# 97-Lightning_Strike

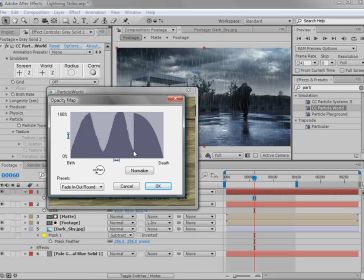16:31 So one thing that you can do is kind of create, you know, a bit of a random, you know,
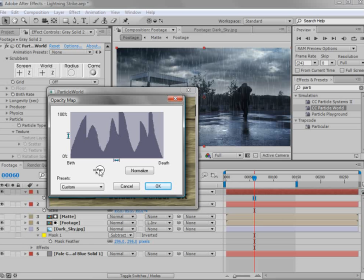16:45 life. And this may or may not help, but it's just going to make the rain look a little bit more,
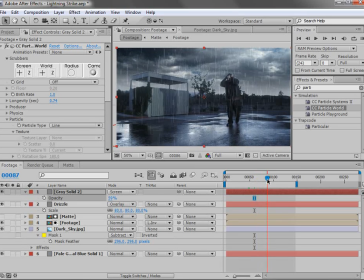16:52 you know, sporadic and not so, you know, perfectly uniform.
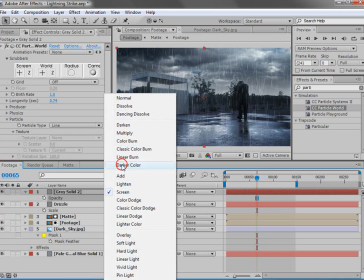16:56 I don't know how well this is going to show up, but let's just do a quick preview and see what that's going to look like.
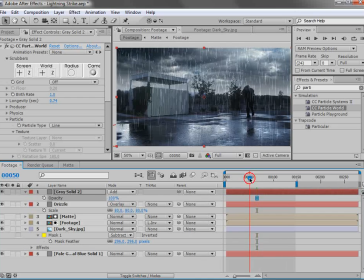17:02 I'll brighten it up just to make it easier to see. So there you can see it. It looks pretty good, and we'll go and switch that back to screen and lower the opacity so it's not so intense.
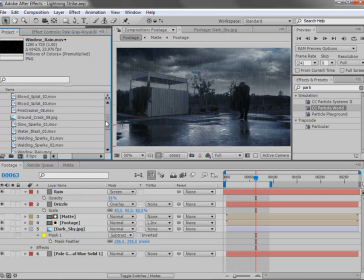17:19 Now, as an optional effect, we can go down here and bring out the window rain,
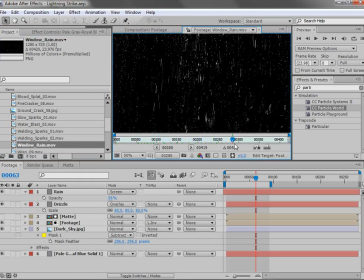17:25 and what that is just footage of sort of water going down a window, and we can bring that out.
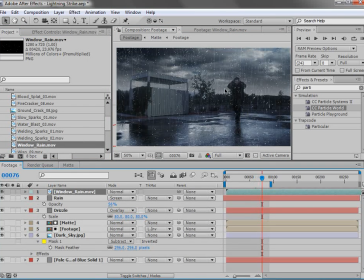17:32 It's pre-keyed, so right when you bring it out, it's already there, and even just add a quick box blur. And we want to brighten it up, so we'll add a curves adjustment, and instead of brightening up the RGB, go to the alpha channel and turn that up.
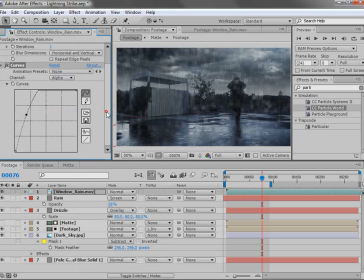17:50 And that will increase it a bit. I'll turn the blur on. So this is just a nice way to give your shot a little bit more of a wet look.
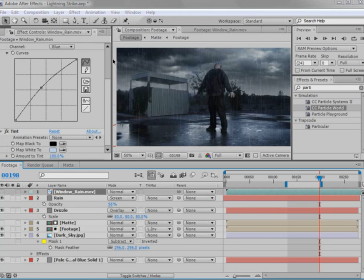18:02 We're going to go ahead and shut that off for right now, but we'll turn it all back on at the very end.
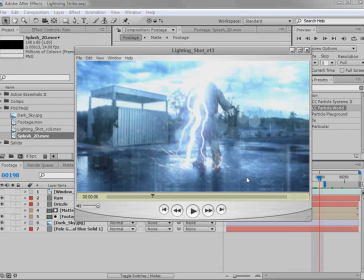18:07 Okay, now it's time to add some lightning, and we're going to be using a built-in After Effects plugin. We're also going to be using some spark elements, and here's the idea.
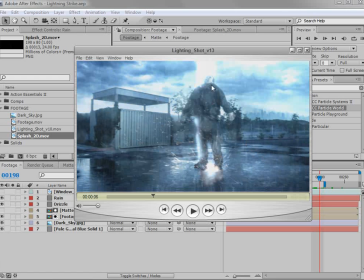18:19 We have some big lightning bolts coming down, and some are behind Sam, some are in front,
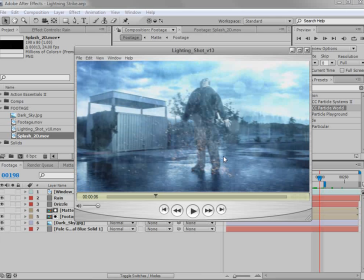18:25 and there's a lot of flashing going on to really make it seem violent and sort of intense.
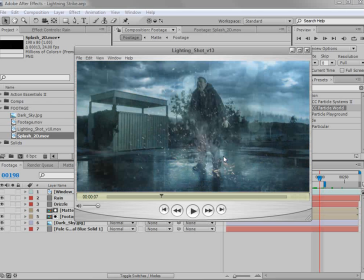18:31 So it's not a whole lot to it, but the key is just making it look like, you know, look at this.
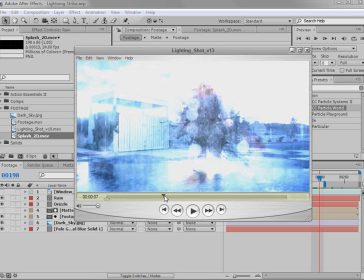18:39 It's just ridiculous. Kind of reminds me of growing up.
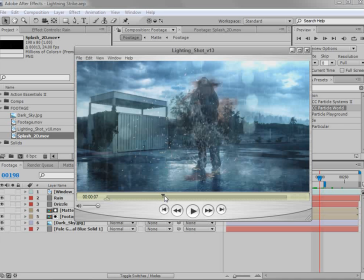18:44 I used to draw Mortal Kombat scenes where, you know, there's like violent, you know, ninjas fighting each other, and you know, my teachers were very disturbed by it. I asked my dad, I said, "Dad, what's wrong with me?" And he said, "I don't know, son.
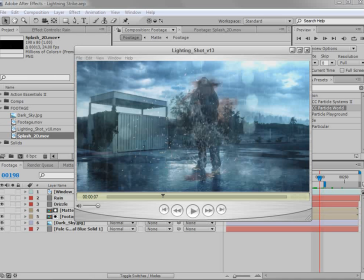19:01 I don't know." Actually, that didn't happen. Well, the conversation happened. It just didn't happen with anybody. I was just talking to myself.
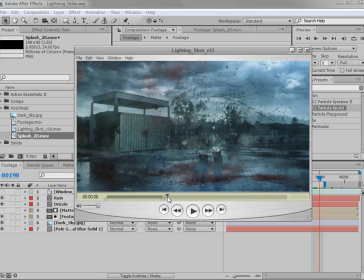19:09 Obviously, anyone doing a scene like this is clearly disturbed, so hopefully all of you guys are very excited about it.
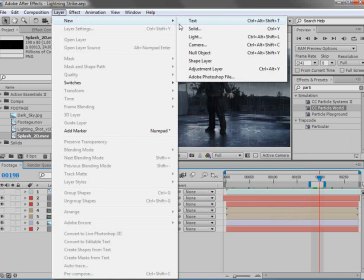19:16 So let's go ahead and start creating our lightning. We're going to start with a new solid, and we'll call it lightning.
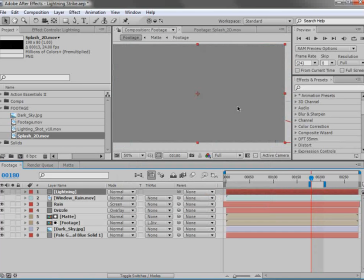19:25 And we'll hit OK. Then we're going to come over to the effects and presets. We're going to type lightning, and we'll take the advanced lightning plugin, bring it out, and here we have a good looking lightning bolt.
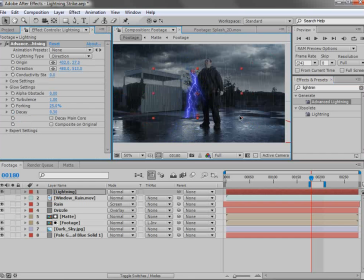19:37 Now we could do some cool stuff with this. We could scale it down, maybe change the glow color, and put it in the background kind of far away here, and maybe create a flash.
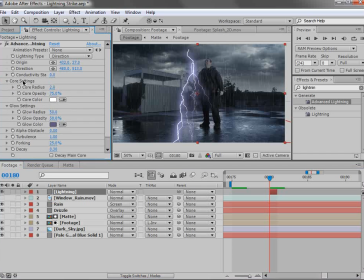19:51 And instead we want to make it pretty thick, so we'll go to the core and we'll turn up the radius. I want to go pretty high on this.
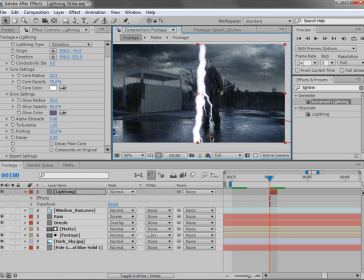20:00 Now I'm going to move the start point here and the direction so that it's a little bit over top him. And we can play around with the conductivity state to, give us a different look. We want this to seem, pretty random. So, just play around with this.
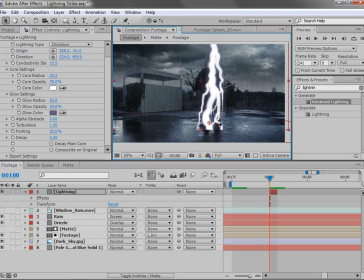20:18 Also, we want to move the layer up so that it looks like the lightning strikes right at his feet.
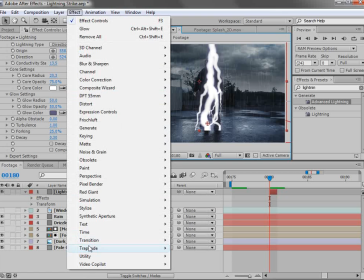20:23 Now we have a bit of a sharp edge, so we'll add a linear wipe transition.
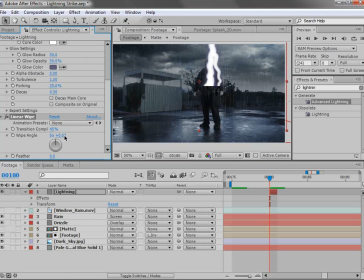20:29 So we'll turn that up and change the direction to 0, and we'll just move that until we're at the feet.